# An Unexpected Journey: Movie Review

Hello everyone and welcome back to Movies with Michael. Today we're going to be talking about the second trilogy of the Middle-Earth Saga, which is also directed by Peter Jackson, The Hobbit. And we will be discussing specifically part one of this trilogy, An Unexpected Journey. But before we get to talking about this movie, if you haven't seen my three videos on the Lord of the Rings films, they're up on YouTube right now for all of you to enjoy. So if you haven't seen those, you should go and check those out right now. But without further delay, let's get started.
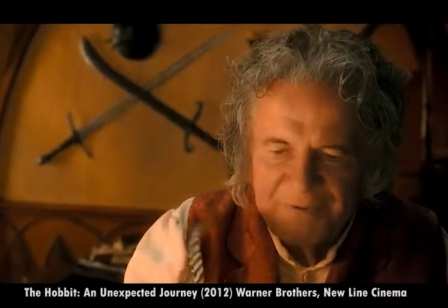(0:30)
Once again, this is a great use of the prologue sequence,
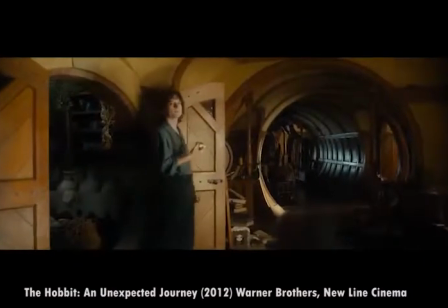(0:32)
and I think it was the best way to bring the audience back into this vision of Middle-earth with softly letting us know where it is in relation to the Lord of the Rings,
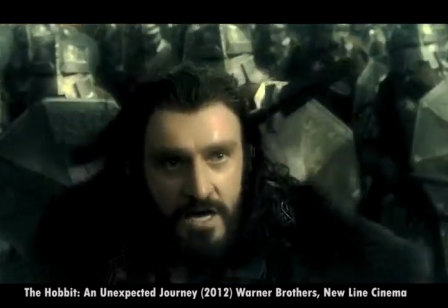(0:40)
while also introducing new characters and a new quest.
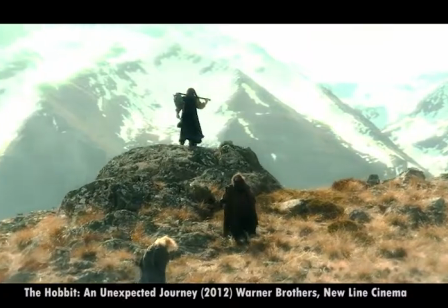(0:43)
The movie shows what happened to the kingdom of Erebor, and introduces us to the character of Thorin, played by Richard Armitage.
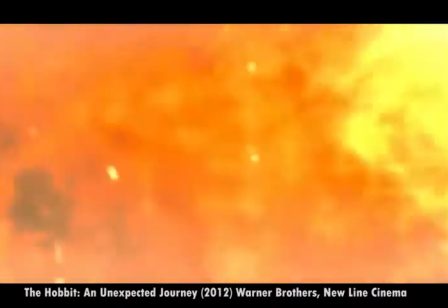(0:50)
Also, the film doesn't let you see Smaug completely. You see parts of him, which is good so his reveal can be better earned in the next film.
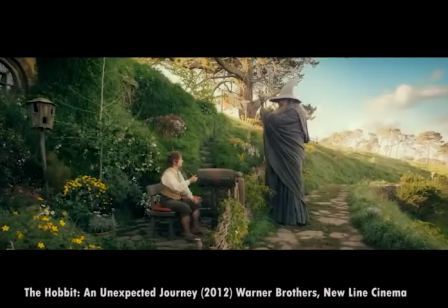(0:58)
So we're back 60 years outside of Bag End. This scene and really a lot of these initial sequences are done very well.
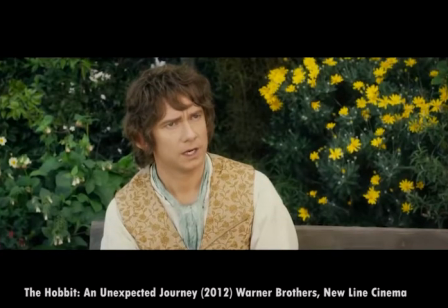(1:05)
Martin Freeman, right out of the gate, presents this younger Bilbo Baggins perfectly as the comfortable,
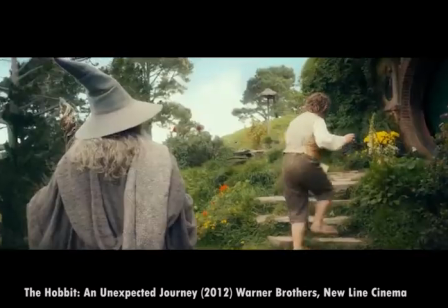(1:09)
well-to-do hobbit that doesn't want anything to do with anything outside of his status quo.
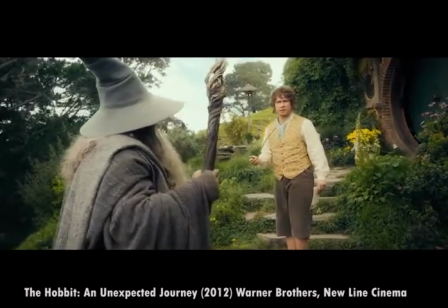(1:15)
Ian McKellen is back, reprising his role as Gandalf the Grey, who is the peculiar and mysterious Wanderer who is just an interruption in Mr. Baggins' schedule.
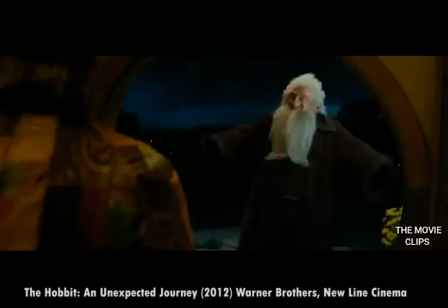(1:24)
The dwarves arriving at Bag End, though altered from the book, gets its job done.
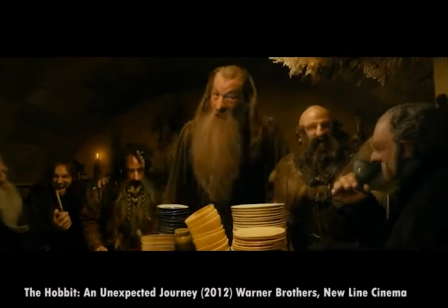(1:28)
It shows that the dwarves have a good time with teasing Bilbo, but also that they are very serious when they need to be.
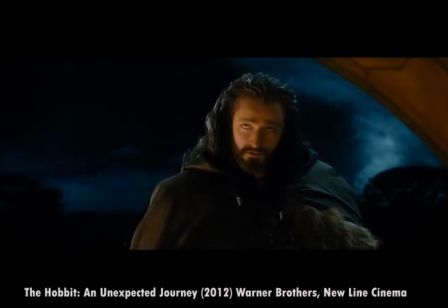(1:34)
Having Thorin arrive separately from the other dwarves visually sets him apart and allows Armitage to show the haughtiness of the dwarf leader.
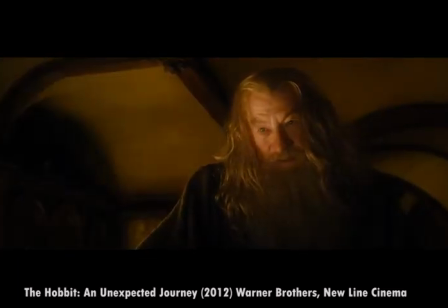(1:41)
Gandalf's fireside conversation with Bilbo sums up what the story is going to be about.
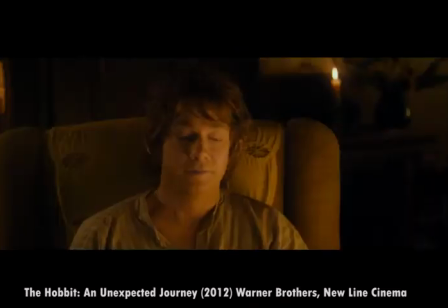(1:45)
A person doing something outside of the norm and becoming someone different, maybe someone greater, because of it.
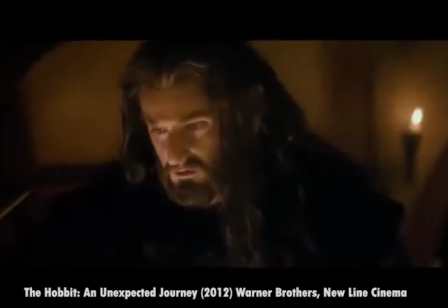(1:52)
Bilba listens to the dwarves sing their song, which was a very good way to do it for the film, which conveys the solemn state that these dwarves are in.
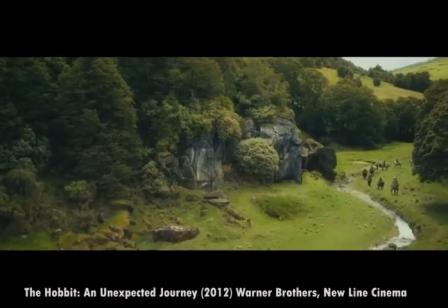(1:59)
Bilba, of course, the next morning leaves to join the dwarves on their quest. Multiple journey sequences in this film echo the few scenes from The Fellowship of the
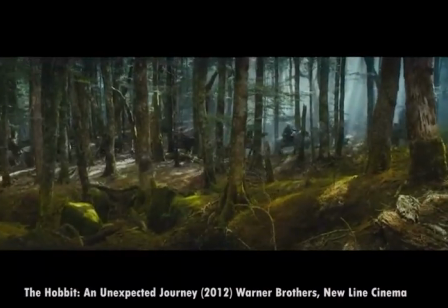(2:08)
Ring and do a great job at getting the feel that The Hobbit should have.
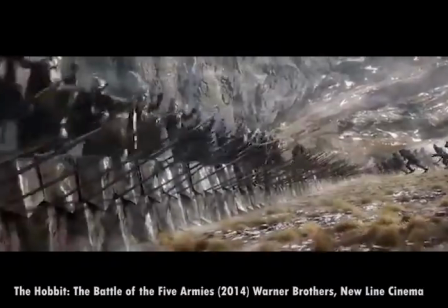(2:13)
What I mean by this is the journey aspect of the story. It's unfortunate that these films get to a point where it doesn't feel like The Hobbit really anymore, if that makes sense.
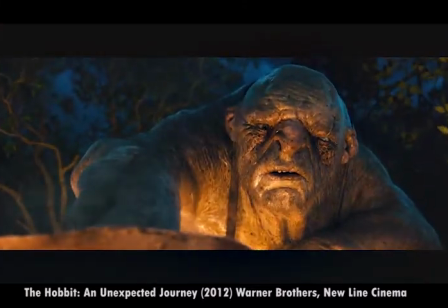(2:22)
The Roast Mutton scene is good, for the way they presented the trolls, they did it well. I also am mostly a fan of that little action scene.
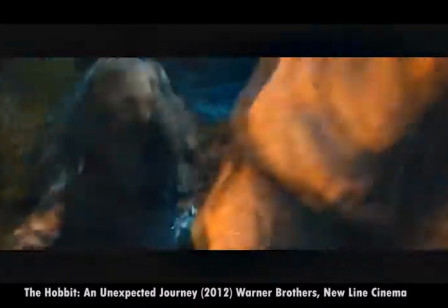(2:30)
The way it happens in the book, I don't think would have been good for the film.
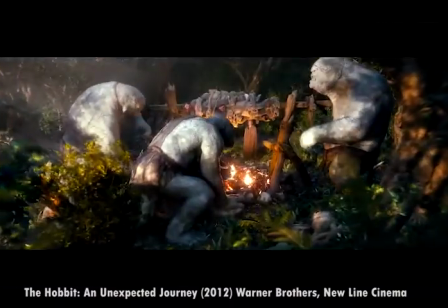(2:34)
Gandalf arriving and opening the path for the sun, the trolls turning to stone, thorn in Gandalf's dialogue, and the troll horde, this has done good as well.
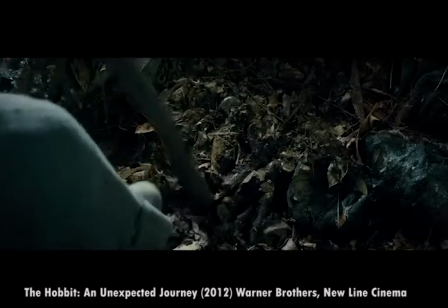(2:42)
This has done well as well. I like how they altered how Sting is found, which foreshadows Bilbo's decision later.
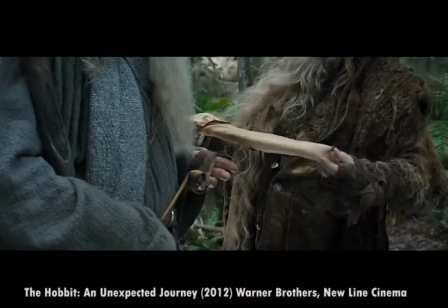(2:49)
They cut to this earlier, and here is when they bring it into the main story.
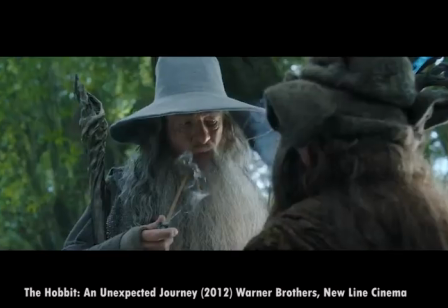(2:53)
The necromancer plotline I know does seem forced at times, but the more I've watched these films, I think it works.
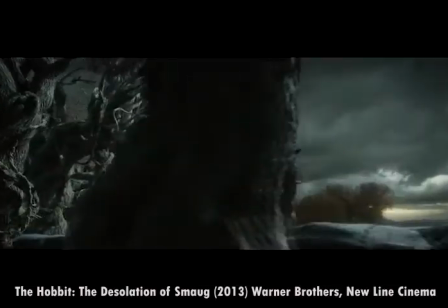(3:01)
I know it was going on, and I know at this point Gandalf had been to Dol Guldur at least once, and yes, they changed this.
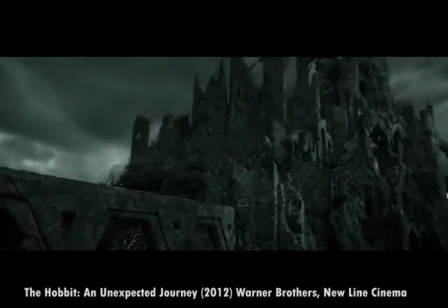(3:07)
But I love the mysterious and dark background things in Middle-earth, and they visualize this quite well.
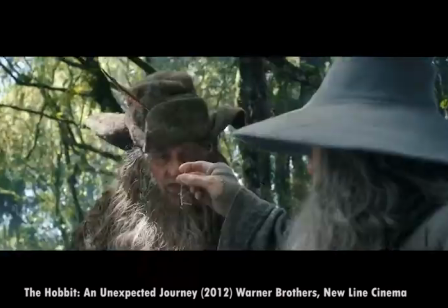(3:12)
Also, I think the characterization of Radagast the Brown was done great as well, as the nature-loving hermit, but also as the powerful wizard in his own way.
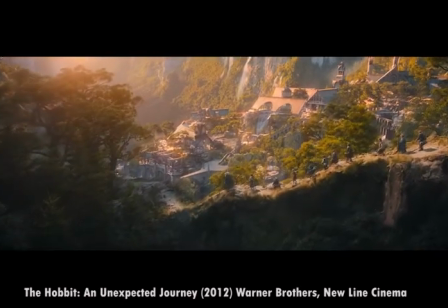(3:21)
The Rivendell scene brings to the table something they took a bit too far in these films, the dwarves and the elves' relationship.
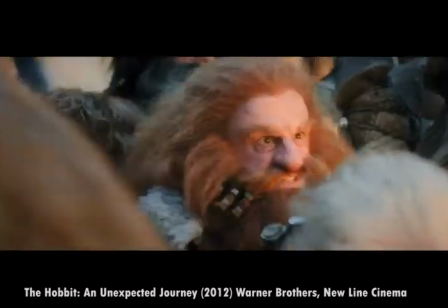(3:27)
They did dislike each other, but I don't think enough to draw swords at one another.
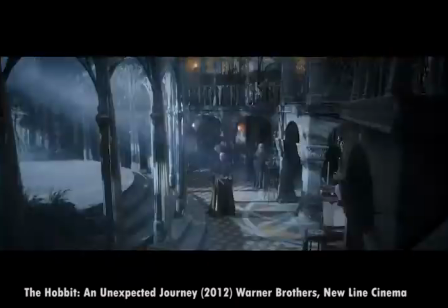(3:33)
Hugo living as back as Elrond Tathelden, and the portrayal of him as the learned lord is fantastic.
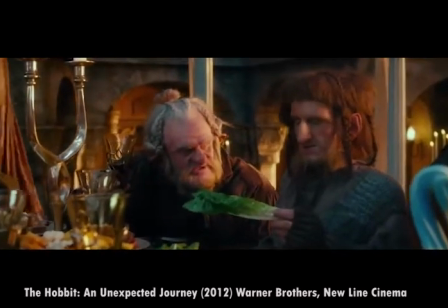(3:38)
The scene of the dwarves making fun of the elves felt so forced, and they didn't have to show it.
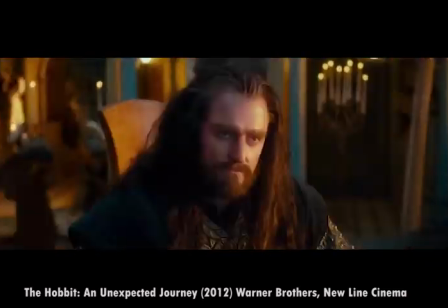(3:43)
Also, well, all they had to show was Elrond, Gandalf, and Thorin discussing the elven swords and the dwarves' quest.
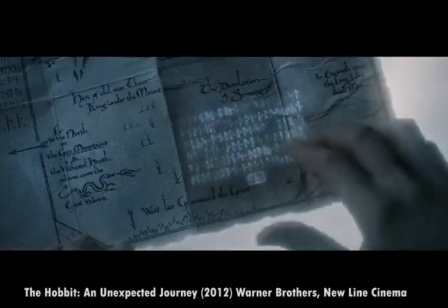(3:51)
The moon rune scene is good, and I don't mind them having white council members in these films,
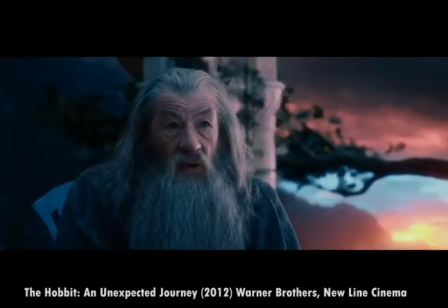(3:56)
as it furthers along the necromancer plotline and the larger threat going on in Middle-earth.
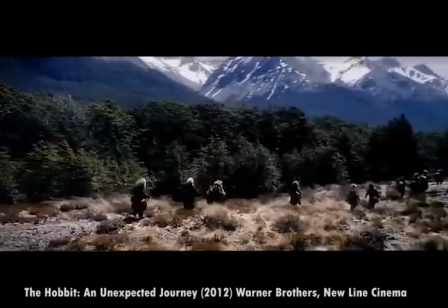(4:02)
The dwarves and Bilbo continuing their journey is thrown with fantastic visuals and music once again.